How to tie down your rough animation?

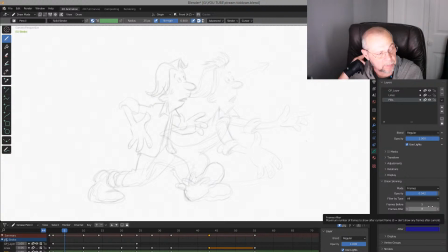[58:17]
So the idea to start from here to here, it could be more like that, more like this, but hands is still like this, goes back,
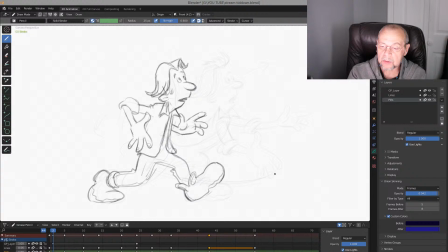[58:39]
which will be arcs like this, and it's not too bad, because it will be much more stronger, kind of like this. See, it might be for his head.
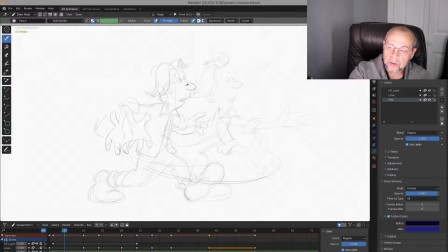[59:02]
His head is too just a bit back, anticipated. Here this will be anticipation. His eyes is getting bigger too.
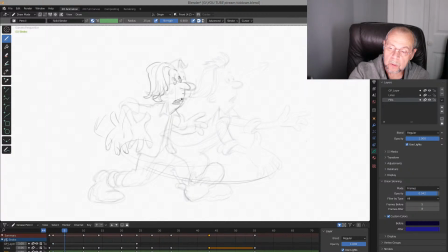[59:19]
We'll see what's going on with his emotion. And don't move him so much too. Don't move. Just like this, right?
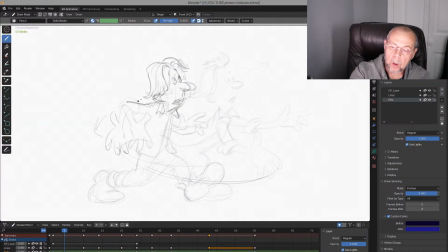Anticipate.
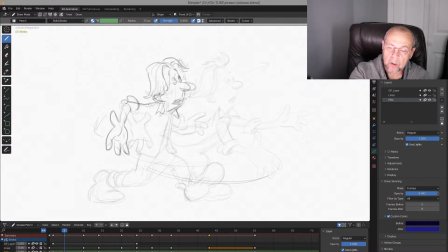[59:49]
And go to that, right? See? It will be much more stronger. Here too, this hand could be like this.
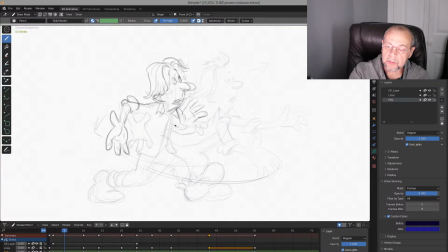[60:07]
That's extremes. That's extremes. Extremes, very important extremes.
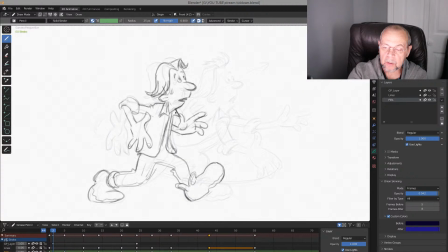[60:21]
You already have everything very clean and very, I would say, tied down way. Maybe like this. Just a bit
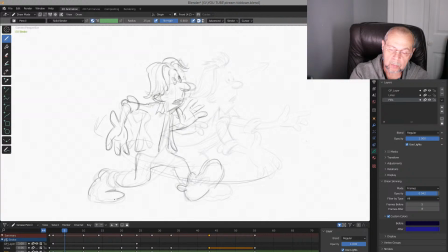[60:41]
more goes back. Kind of like this. See?
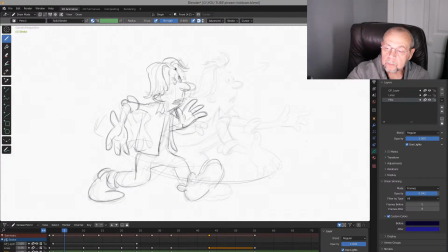And feel it. Feel the character. Feel character which is already tied it down for you.
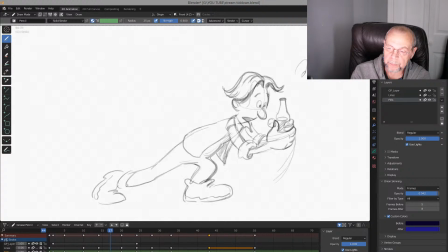[61:15]
And go to that. See? Oh, see? It's way stronger. Way stronger, right?
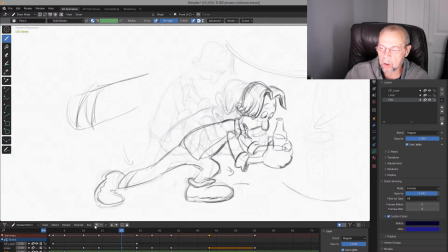[61:27]
And after that, when sketched here, we can do this too. One more thing. From here to here.
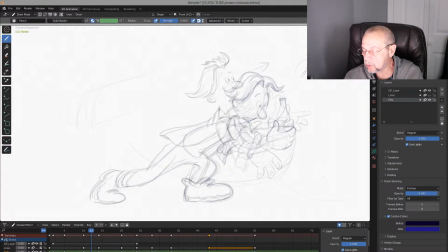[61:47]
Again, we'll see two drawings. Just a beat. It's kind of, it's called very light, but it's help you to feel what's going on.
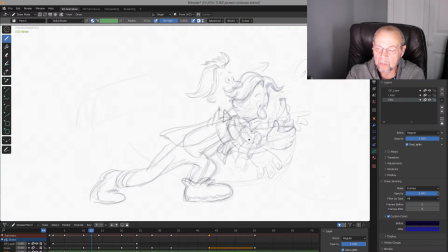[62:02]
Everything here. What's really going on. I would recommend to go from here to this
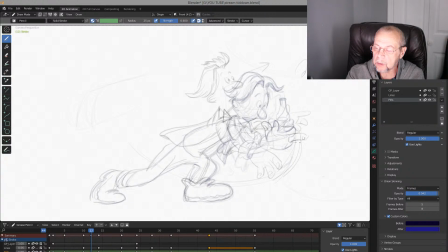[62:15]
and still big. See? Still big. His hand, his fingers is still big. For good grab. See?